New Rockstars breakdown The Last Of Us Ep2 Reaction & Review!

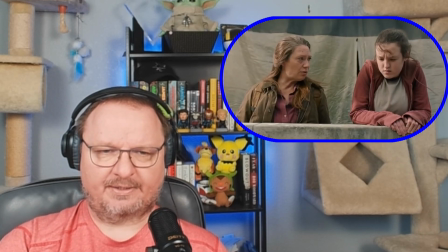742s Long fibers like wires.
Ooh, so gross.
Cordyceps in one place, and you can wake a dozen infected.
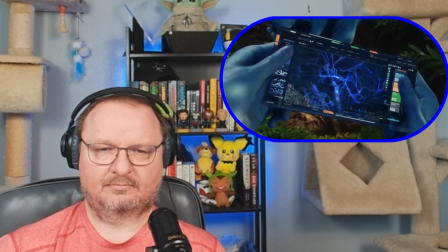751s
Foreshadowing. So this whole idea of cordyceps hive mind, like the neural chemical network of Pandora and Avatar, is a new thing in the HBO series.
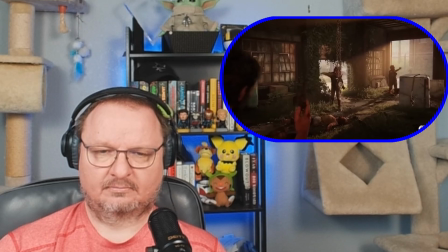758s
It's not something really in the game, or at least not established yet.
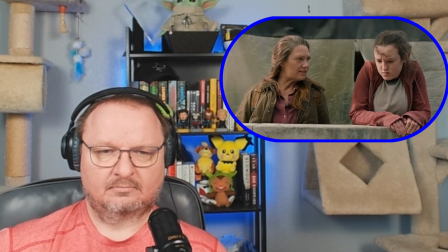761s
We probably know by now if it was, but to be clear, when we're using a term like hive mind, we should separate the idea of mind from the idea of cognition. Behind the scenes at New Rockstars, our sales guy Berg was giving me an amazing lecture on this subject.
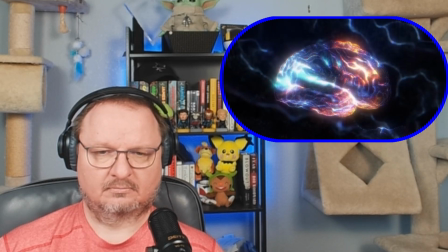773s
Both the idea of a mind and the idea of cognition are metaphysical concepts debated by scientists, especially when it comes to things like AI.
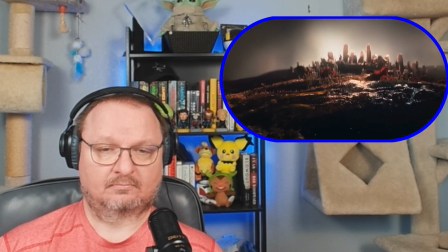779s
So it's not that fungi are sentient the way humans are and are working collectively to outsmart us and hunt us,
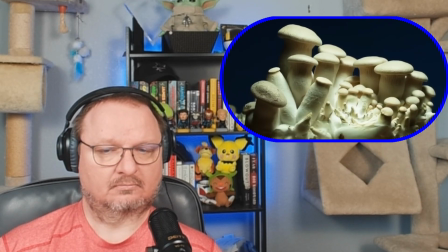786s
but they do collectively react to environmental stimuli and are capable as a colony of living for years and years and years and accomplishing some complex things.
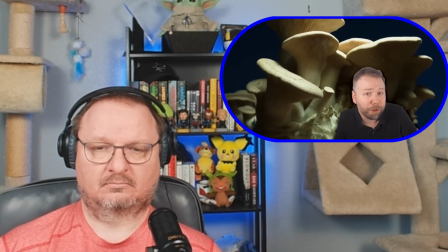793s
But at that point you get to the debate of, well, are humans just reacting to environmental stimuli? Like, I don't know, I get hungry at sundown, sleepy at midnight, and every time my wife revs up the microwave, I piss my pants and forget who I am for a half hour or so.
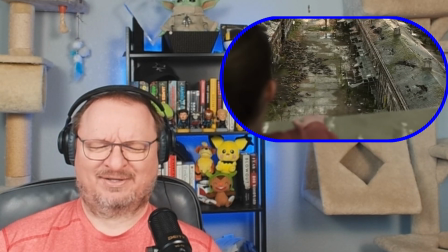804s
But this change to the show accomplishes two things.
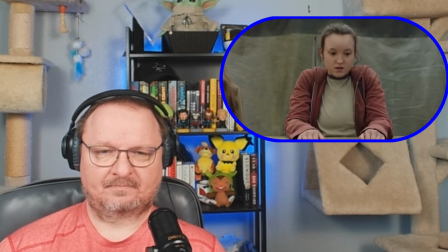808s
One, there's some thematic takeaway here that cordyceps is beating us by being more communicative and better connected than humanity is,
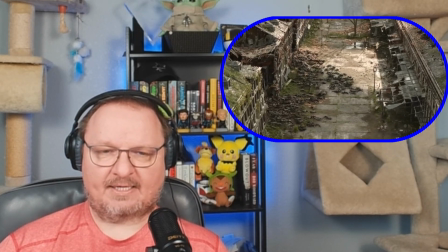814s
like arguably the more worthy species of taking over planet Earth. And it raises the stakes. Gives the fungi a ranged threat that you could say they lose by the show omitting the spore component of them.
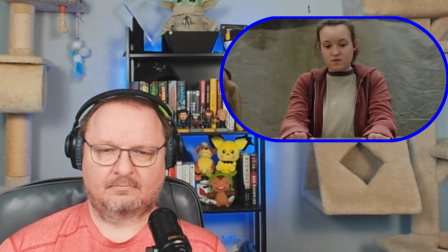823s
This is just a new way that the fungus can get us.
You're not immune from being ripped apart.
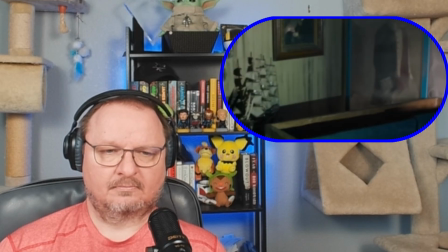827s
Now, in the museum, they passed displays of the Boston Tea Party and portraits of founding fathers, all covered in dried cordyceps,
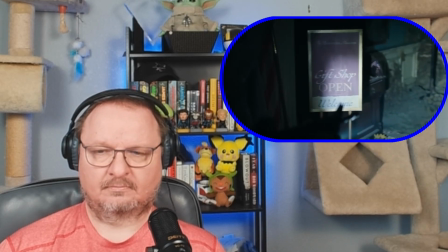833s
as if all of American history was rendered pointless by a fungal infection that swallowed our entire society.
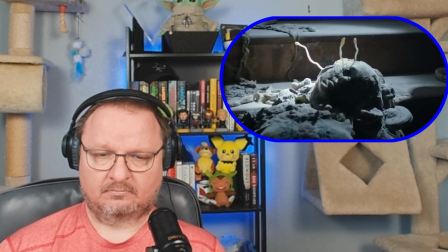838s
The infected corpses they passed still bear some human features that are just eerily preserved, because as we saw before,
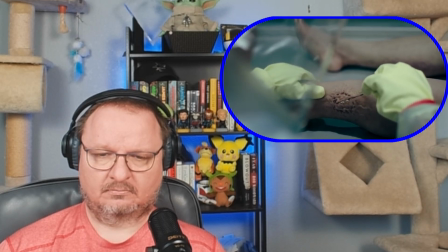844s
the muscle tissue beneath the skin gets replaced by the fungus, so that delays the decomposition that our bodily fluids would have caused.
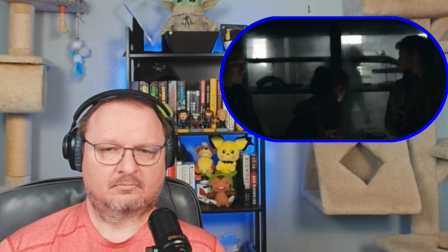850s
They end up trapped in a room with two clickers.
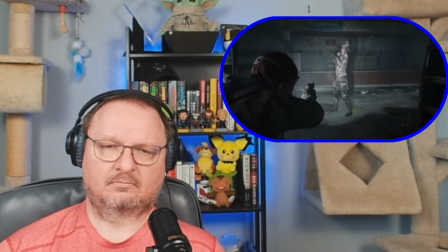852s
Now, these are the blind infected individuals formed by the fungus splitting open their heads, and like bats, they use echolocations like clicks to perceive their surroundings.
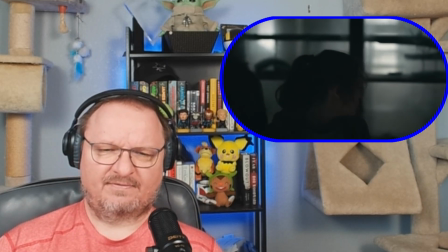860s
Very scary people. Very, very horrific. Now, last week, my buddy Ryan Airy at Screen Crush pointed out the motif of ticking clocks in the episode 1 flashbacks,
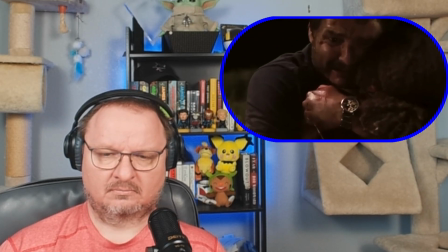871s
and you may have noticed when Sarah dies, Joel's watch breaks and freezes on the exact moment of her death.
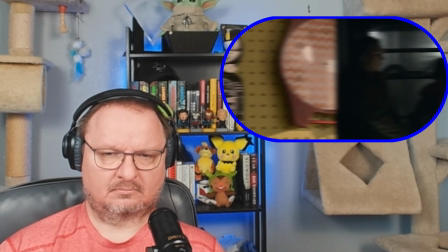876s
And now, in this moment, I loved hearing how the clockwork ticking of the old world has been replaced with sporadic random clicking of the clickers, because now time truly has no meaning.
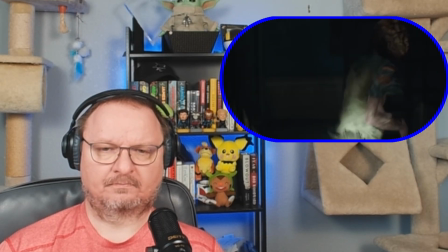885s
Ellie, though, is unable to silence her own gasp.
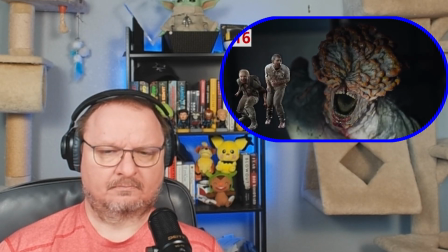890s
Notice how this clicker, compared to other infected runners or stalkers, wears clothes that are more worn down.
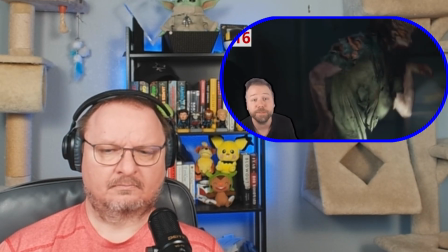895s
That's because to get like this, clickers must have been infected for over a year, longer than most other infected that we see.
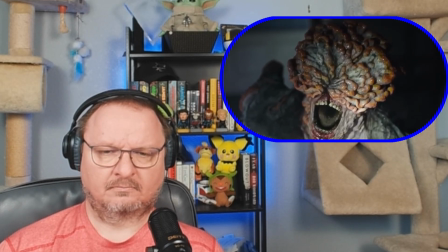900s
His wet and slimy head has had its skull split down to the top row of teeth in the palate,
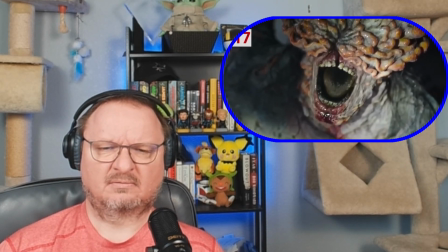905s
but the fungus has otherwise left the mouth intact because it needs the mouth for oral transmission.
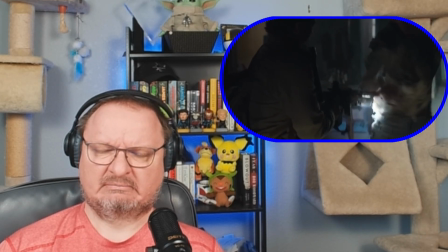910s
When Joel shoots the chest, it's ineffective because the fungus doesn't feel pain and really doesn't need any of the vital organs that would have been in the chest region, only really the brain and the brainstem.
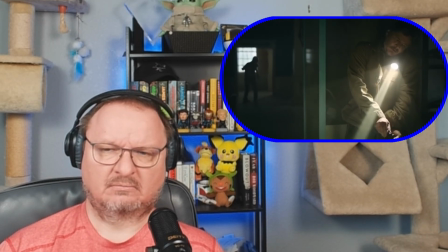918s
Joel removes the bullets from his revolver.
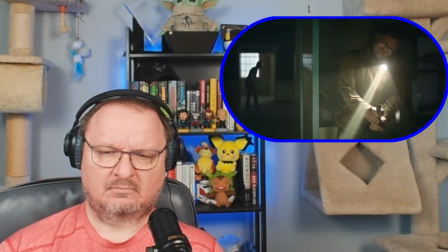924s
Just the little sound of the shells alerts that clicker.
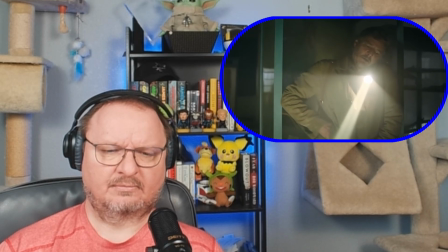927s
And I love how the camera stays on Joel as the clicker starts to move toward us, but frames it out so that, like Joel, we just have to guess where it is.
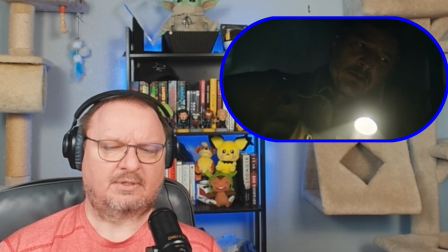935s
Yeah.
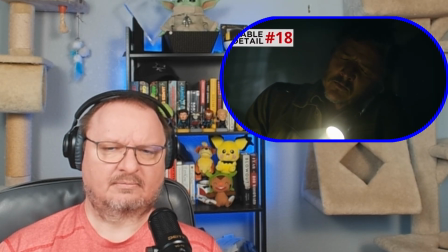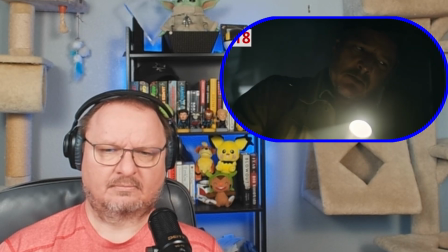942s
And they upped the volume on those clicks to signal to us that he is now just a few feet away around the corner.
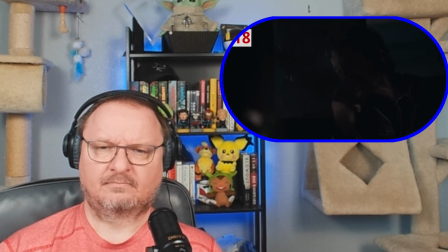948s
So Joel, having faced these things before, knows how to use the clicker's own echolocation methods to echolocate it.
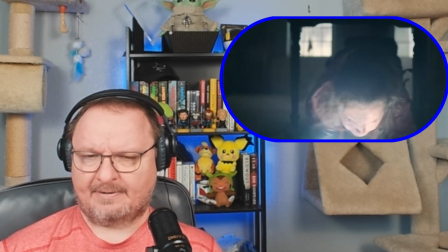954s
And notice how we don't see where Tess is for most of the sequence. When Yeah. she loses her clicker, just a little warning sign that something probably went down off screen with her.
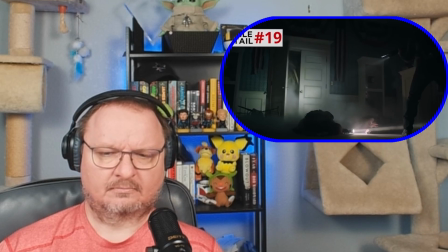961s
Now Tess says there's no going back home. And notice how their path through this museum caves in behind them, which is similar to the experience of playing the game.
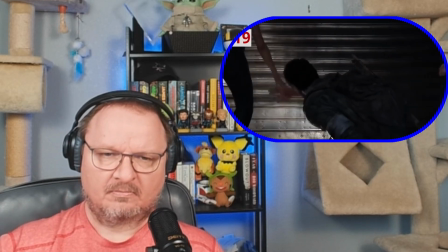968s
And many games, really, your path closes off behind you and there's only one path forward.
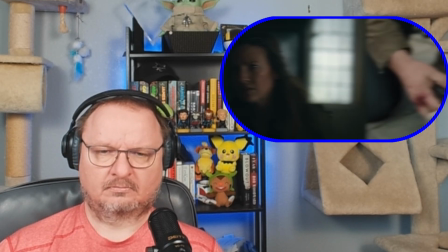972s
It's just so sad to rewatch this episode from here forward for Anna Torv's performance, like when Joel wraps tape around her foot and she just looks at him with tears in her eyes.
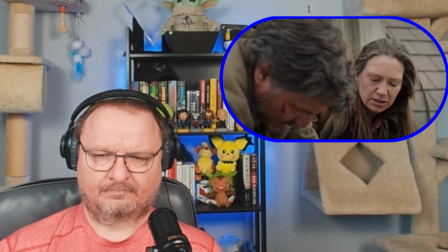980s There's probably more ahead. So we'll deal with it then.
Tess gets a moment alone, and her hand does twitch a bit.
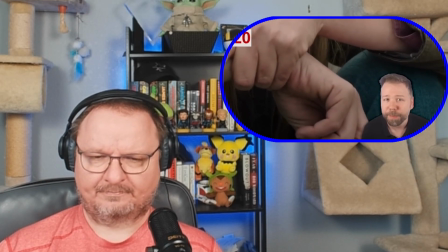987s
Not sure if it's voluntary or not, but muscle spasms are a symptom.